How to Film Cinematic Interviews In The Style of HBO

For our key light we are using the GVM 650B which is a monster of a light and i'm using an aperture light dome 3 which is awesome because
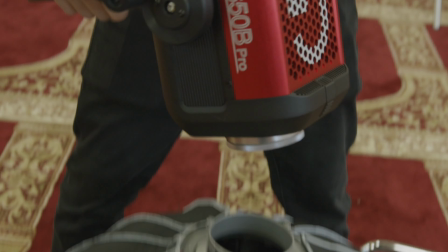this dome you could set up in literally five seconds and when you have a small crew that setup time is so crucial especially when you're
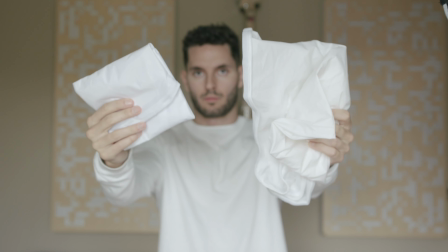doing something like a documentary interview and i'm just going to be honest with you guys this has made such a huge difference in our setup time and just especially when like i'm a smaller crew or maybe even by myself i can quickly just clip this one little piece in and i have a softbox built and not only that but this also comes with multiple layers of diffusion including two layers of silk and a honeycomb grid that you could attach to the soft box if you guys are in the market for a new diffuser or maybe you want to upgrade your current diffuser i definitely recommend
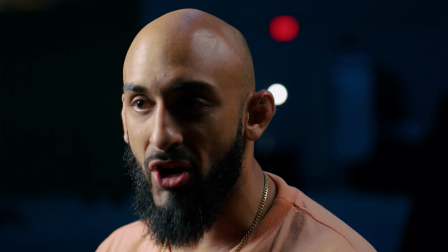getting this one setup time is super easy build quality is fantastic and it gives you multiple options for diffusion which is huge and right now guys i have a 10 off anything aperture down in the description below i'm going to leave that for you guys in case you want to buy one of
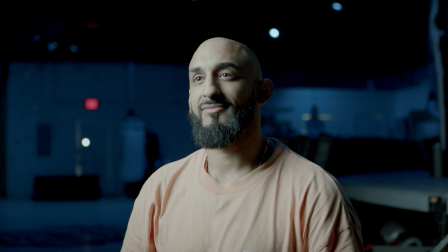these so after i place my key light i like to angle it somewhere between 90 and 45 degrees away from my subject and i like to give it a little bit of distance between the light and my subject because i don't want to have such a harsh light on my subject's face i
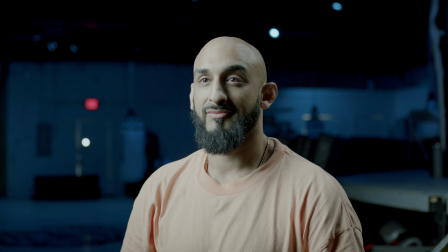kind of want it to be a little bit softer i have the light somewhere between like three and six feet away from my subject at minimum this is what it looks like with the key light turned on
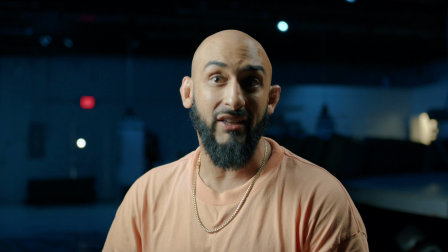as you guys can see we've created some contrast on the left side of our subject's face giving a little bit of depth to the lighting now the next light that we added was an aperture 120d using a gvm mini softbox and we placed the light on the opposite side of our key light and we angled the light towards the back of our subject's head and the goal of this light was to fill in a little bit of that shadow on the left side of our subject's face and just give a little bit more light to his shoulder area this was pretty much our lighting setup it was super simple super easy but i was a little bit worried about the exposure levels in the background reading my camera's histogram it was a little bit too dark and it was very close to not having enough information there so what i would normally do if i had a little bit bigger
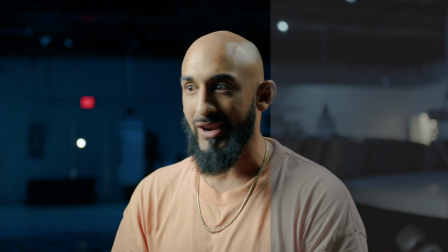of a crew and more time to actually film this interview is i would add a little bit more of an ambience and bring up those exposure levels with the same color tone in the background that way when it came time for color grading I could really crush those blacks or shadows and really
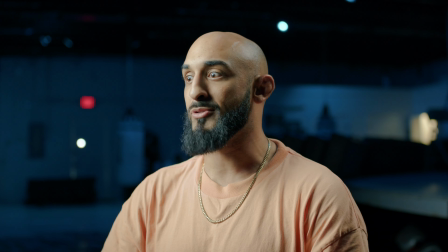get what I wanted out of the color grade so even though I was a little bit worried about exposing properly it worked out fine in the color
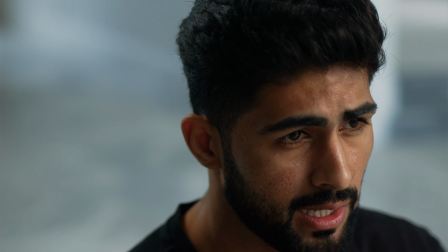grading and fine in the edit I actually really liked it but I would suggest that it's always better to be safe than sorry and if the exposure levels are a little bit too close to zero when you're on set I would just bring them up a little bit if you can if
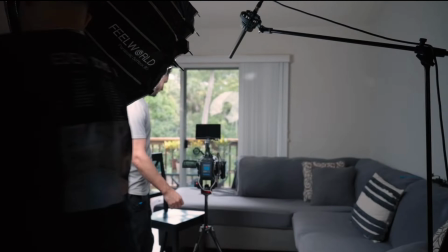you have the time money and budget to do so but a lot of times we don't right so if you don't make sure that you're not losing
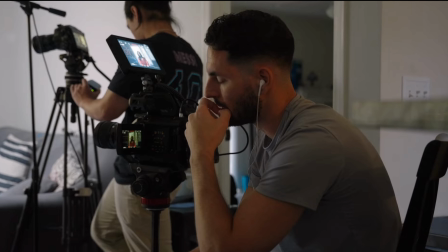that information and if you are losing that information bring up the lighting or think about changing the lighting setup because the worst thing that you could do is be way too underexposed or way too overexposed in any given interview situation and if you guys want to learn more about documentary filmmaking me and
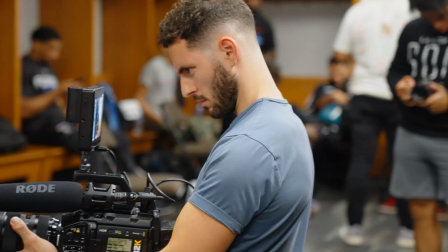my team have been putting together a course that walks you through every single step of the filmmaking process from ideation to final edit and we even go over how to sell your project to major streaming platforms our goal is to release this course by the end of the year and if you guys
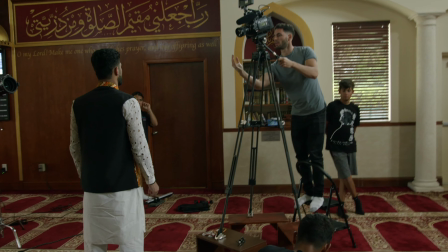want to learn more about that I'll leave a link down below or right up here where you guys can sign up for the email list and you guys will be the first to notified as soon as this course comes out and the discount code that we're gonna be giving out for the first few months of our release I'm super excited about it i feel like we're we're definitely getting some really great information and knowledge around the the community and figuring out what you guys really need to actually get better and get your films
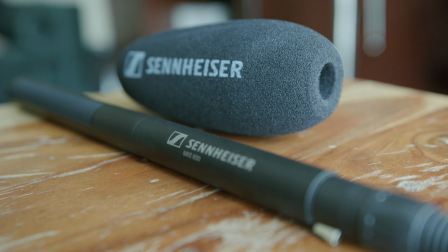done but most importantly we're trying to make this thing as useful